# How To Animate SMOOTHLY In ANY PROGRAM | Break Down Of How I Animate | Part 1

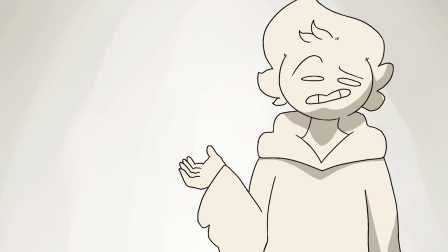0:00 So, you wanna animate smoothly, do ya?
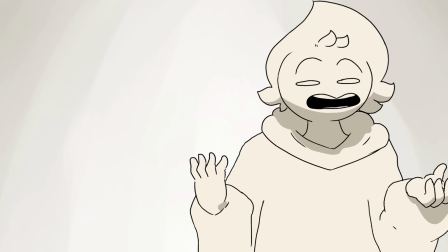0:06 Okay. Well, you've come to the perfect... What? What?
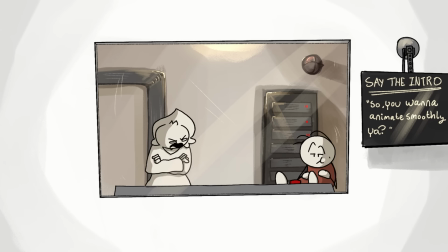0:11 Where did that come from? Jim. Yep, got it. Hey, you. Huh? Yeah, you. Could you just stand in the middle right there where it's marked? Where the dead guy is? Jim, what did you do to his voice? Yes, right there, right there. Okay.
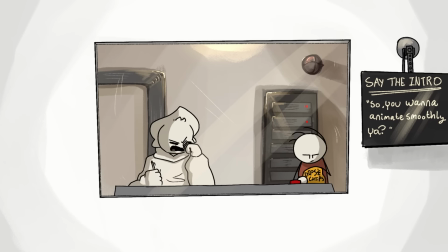0:29 So, you wanna No, animate... no, don't say the intro. Just get on with the video, okay?
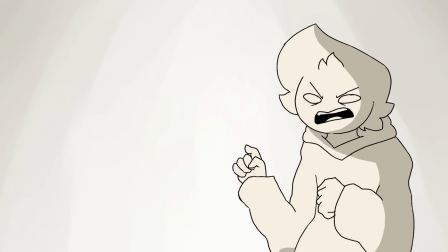0:34 Okay. You'll get murdered or something. Is that No, shut up and get on with the video. Okay.
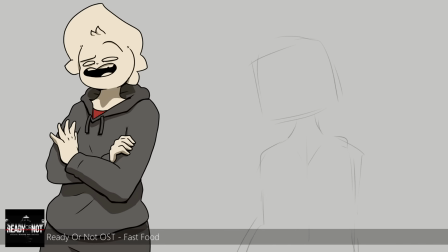0:43 So, yeah, how do you animate smoothly?
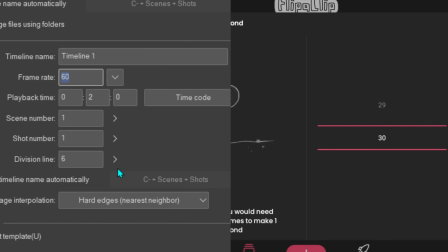0:46 Maybe you need lots of frames per second, or maybe you need motion blur, or maybe you need to use squash and stretch.
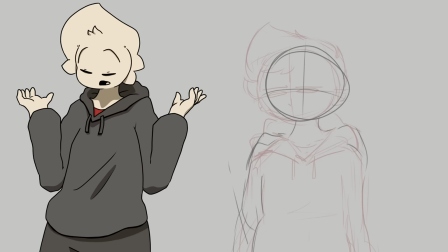0:54 Well, yeah, mostly.
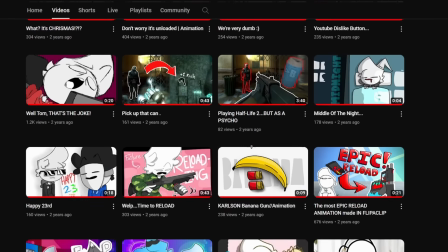0:56 But most of my animations are 15 frames per second, and I don't use that much motion blur, though I do use squash and stretch a lot.
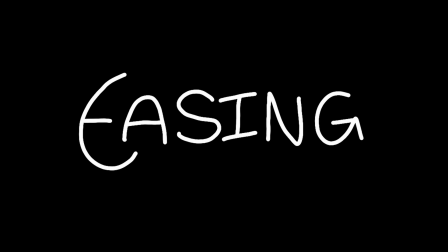1:04 But for me, the most important thing is... Well, that was anticlimactic.
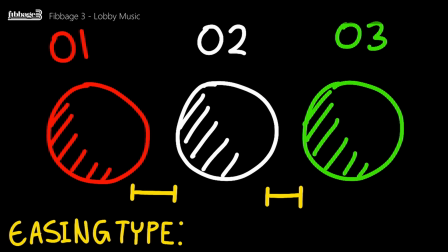1:09 Anyway, the easing is the spacing between the in-betweens, and a common one I always use is this one.
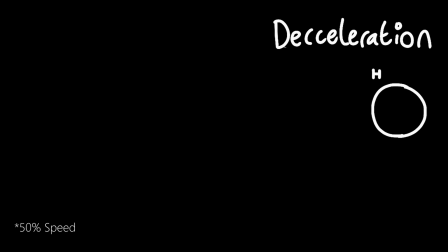1:17 And here it is again in motion. Okay, let me just explain this a little better.
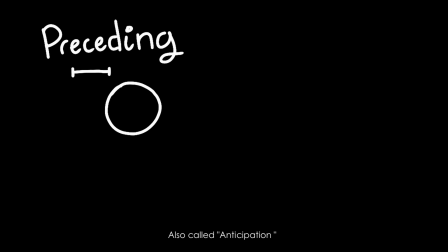1:23 So there is a frame, or multiple frames, that prepare the viewer for the motion that's about to happen.
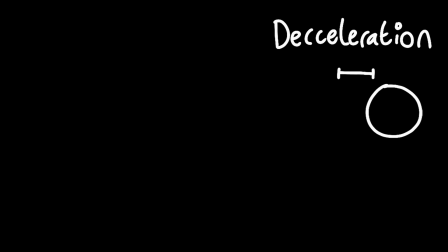1:29 Then, the frame between the 2 points, then the deceleration, and finally the frame right before reaching its destination.
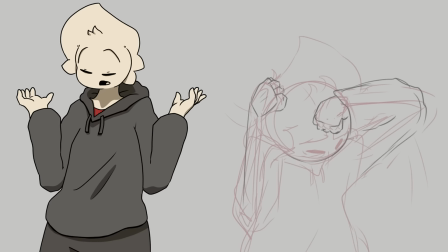1:37 You could also have some bounce back depending on what it is. Here are some examples of me using this easing method.
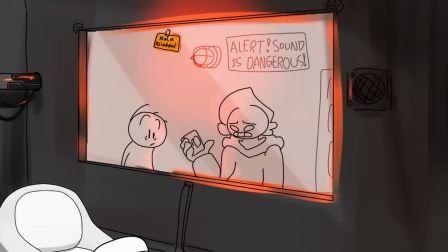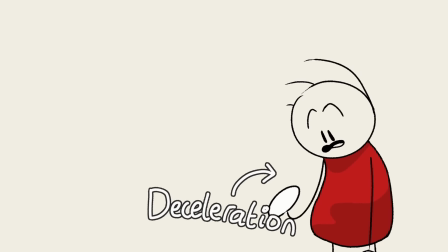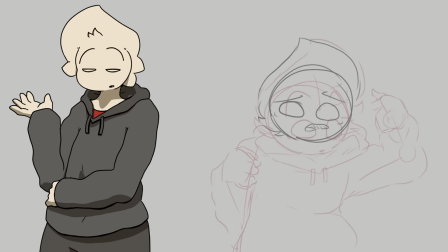1:54 This one is a bit slower, but I still use the same principles.
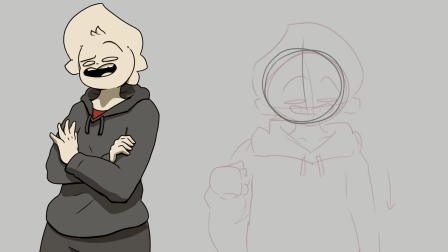2:02 Now, bounce back can help make an action or motion look more impactful and have more force behind it.
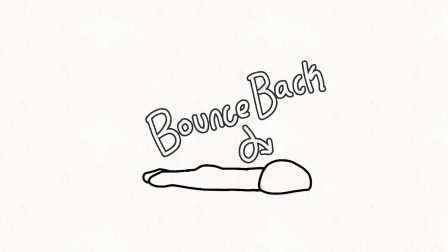2:09 Like this guy falling on his face. The other easing thing I use is...
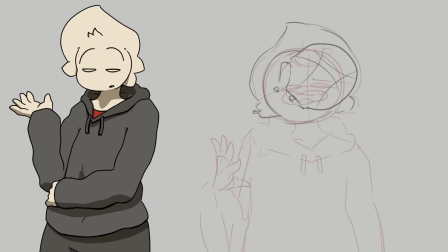2:17 Now that was whatever the opposite of anticlimactic is. Despite its name, which I gave it, explosions is not its main use. I like to use it when I'm lazy.
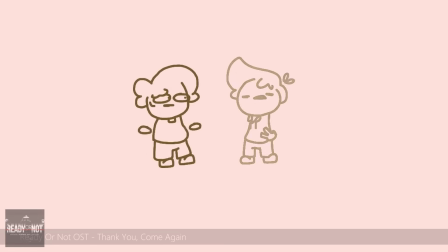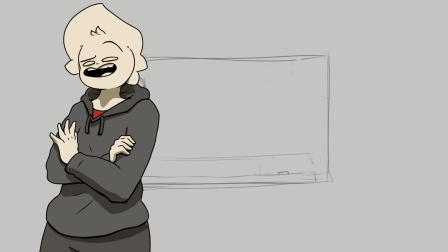2:36 The explosive or snappy motion diagram looks something like this.
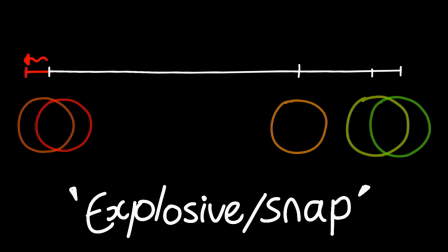2:41 Or this. For the lazy ones I just showed you, I use the second one.
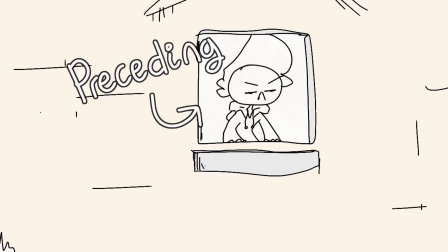2:46 The preceding motion is squashing the character, again to get the viewer ready for the motion that's about to happen.
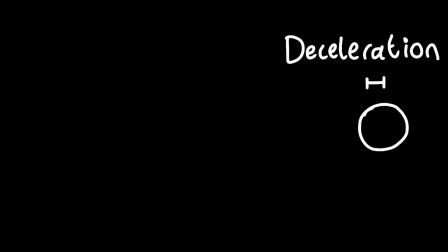2:52 The preceding motion with this easing method usually goes in the opposite direction of where the object will be. This helps the motion of the object moving forward more impactful, like pulling a punch before actually going in for the punch.
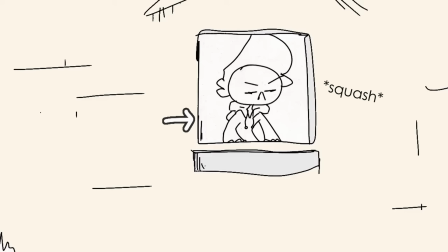3:04 But with the lazy ones, I just squash the characters a little bit before popping them back up again.
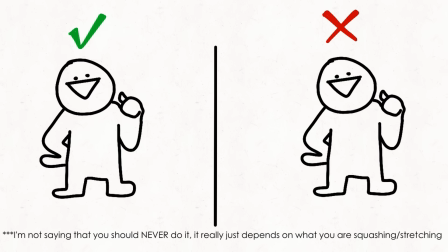3:08 Just don't overdo it because it can make the character look a bit funky. Try to have different elements that help ease the subject into the next frame.
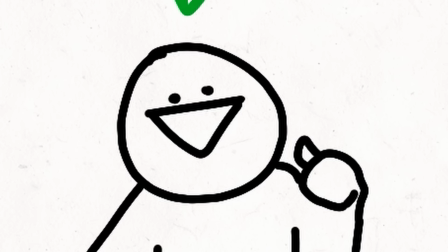3:17 For instance, in this example, the face tilts down slightly before jumping up. The mouth opens tall before settling down again, and the arm lagging behind ever so slightly.
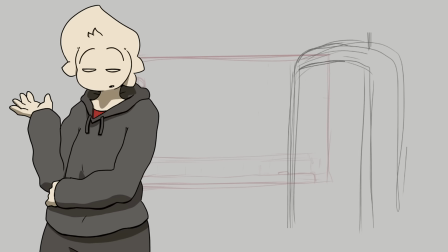3:27 Don't just have a stiff character bobbing up and down, as it can get really boring to look at.
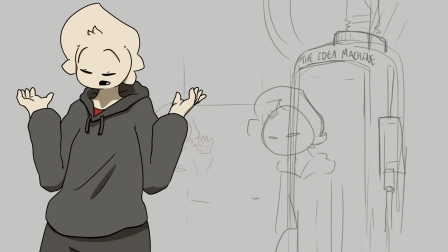3:33 What? This easing method is not just to be lazy, but it's also to convey fast motion.
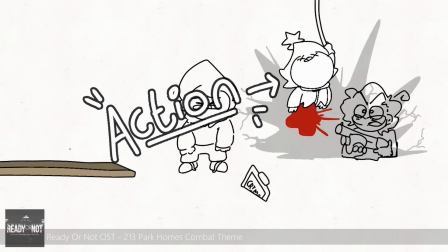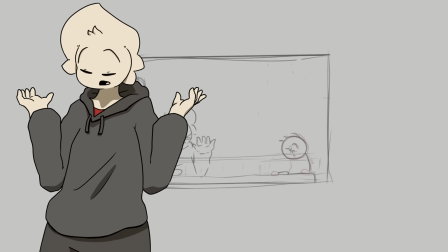3:47 What helps make these animations look smooth even if there's a lack of frames that convey motion is...
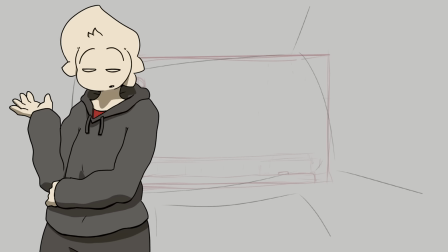3:54 Beautiful. Secondary motion is the motion of an element that is reacting to a primary motion.
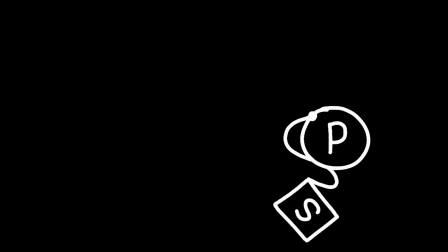4:01 So that extra motion could be hair or yarns that you spend way too long on.